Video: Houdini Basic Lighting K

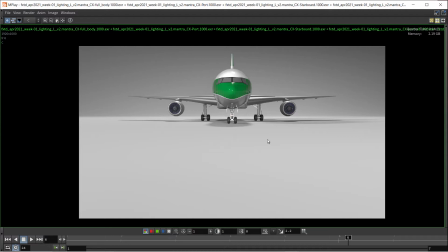490s
And so for me, it just screams like not outside light, it screams to be studio lighting. But this is good if you're trying to show off a product and positioning your lights. So this is a good place to start.
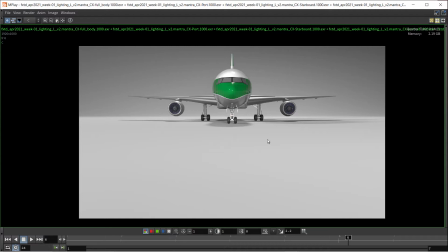505s
Obviously, you want to move lights around to bring out the form of your particular object that you have. One thing to be um, that you have an option is that
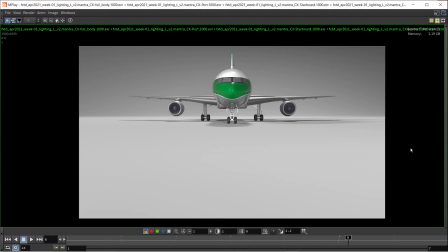520s
you have the option of either moving the camera around, which becomes more difficult in a studio when you have the backdrop in there, or moving the hero object, which is the airplane in this case. So you may want to rotate the geometry, the object,
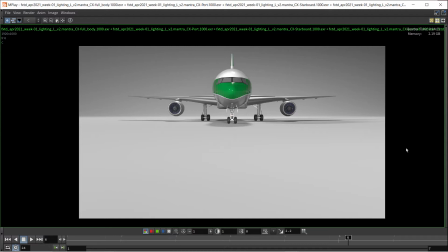540s
um, to get a different view. And so, if you were to start with this kind of setup, like for me, this is my basic default type of lighting, whether I'm doing something close or something further away.
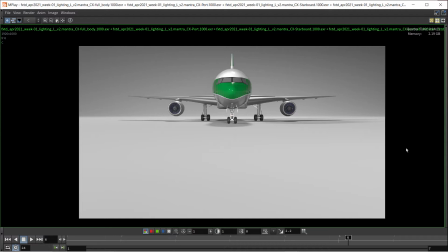554s
Because at the beginning, especially when I'm doing effect, I'm interesting to see what the shape, like especially like if you're doing something like destruction or some kind of geometry modeling, you want to see what
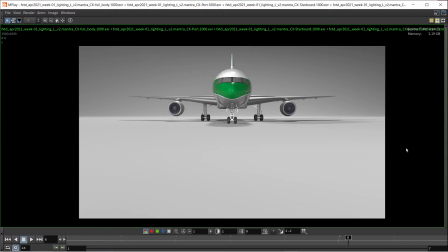569s
the geometry looks like. You want to see what the model looks like, how it's breaking and forming, especially if you're showing to your supervisor, is this breaking correctly? And then if you have the luxury of having the lighting that it's going to be in,
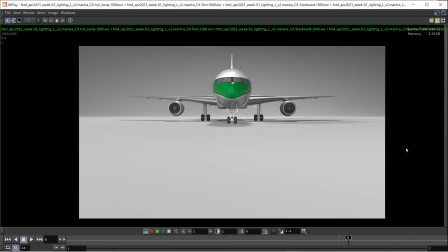583s
a lot of times effects artists begin working on effect before they actually get the camera context to put it into. And so, especially at that early stage when you're designing the effect, you want to show really what it looks like. And so this kind of three-point lighting with maybe a slight environment light,
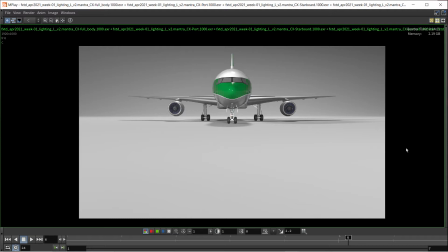602s
and it uh, can help you show the form of what you're looking at. And so one thing I'm definitely not going for in this video is complete realism.
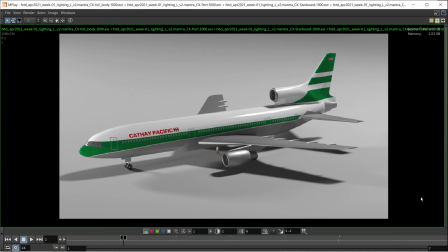617s
So this jet kind of looks like the way it's rendered, it looks like a plastic jet uh, being used in somebody's desktops. I mean, it looks like a toy. And so I'm not going after real materials. I'm not going after, really accurate shader.
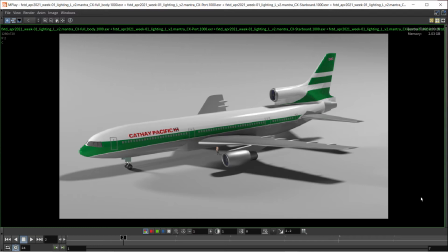635s
I'm just going after light positions and relative light levels to help bring out the form. And you see this lighting, even though I'm looking at it not from the default position that I originally set up the camera, which again, like I said, is along that axis between the front wheel and the character. Um, I'm off to the right,
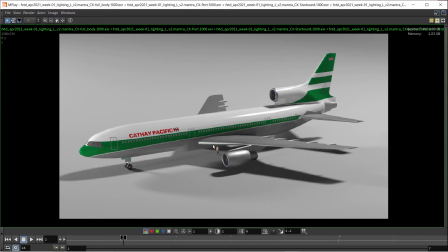654s
but it still holds up where I see the different form of the geometry being defined by those lights.
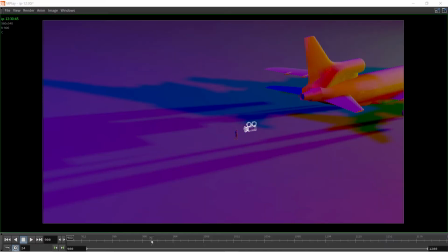663s
Let's add a little bit of context to this. And so I'm going to play through this.
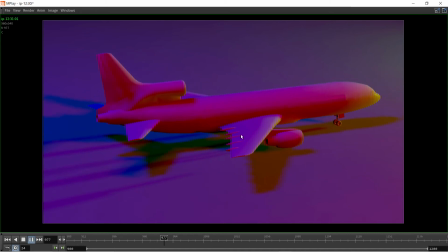669s
This is how the animation of the jet goes, and then we see the camera moving back, and I got a little bit of wiggle in the jet there. And so that's my mistake in my animation.
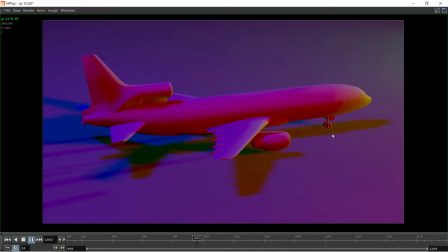684s
So the jet pulls back, and then the camera pulls back, and then the jet kind of wiggles as the camera moves. And and I'm not really sure why that happened, but this is a good way to, seeing something from another point of view is a good way to see that error.
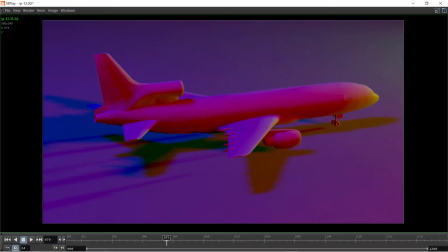700s
But we see the thing that we want to look at is the lighting.
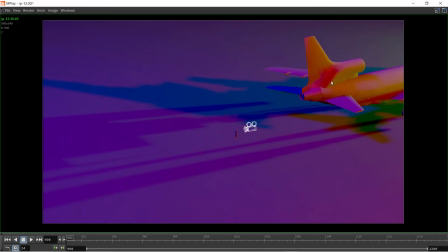706s
So at the beginning, so this is the red light set to um, the the key light is red, the fill light is green, and the um, rim light is blue.
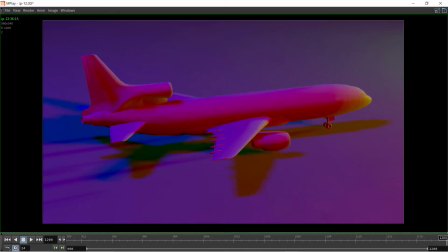719s
And so at the end of the shot, in particular, we see the red lighting up most of the effect, the blue coming from the back, and then the green is giving us this orange yellowish in the tip of it. And so the fill, it's a fill light.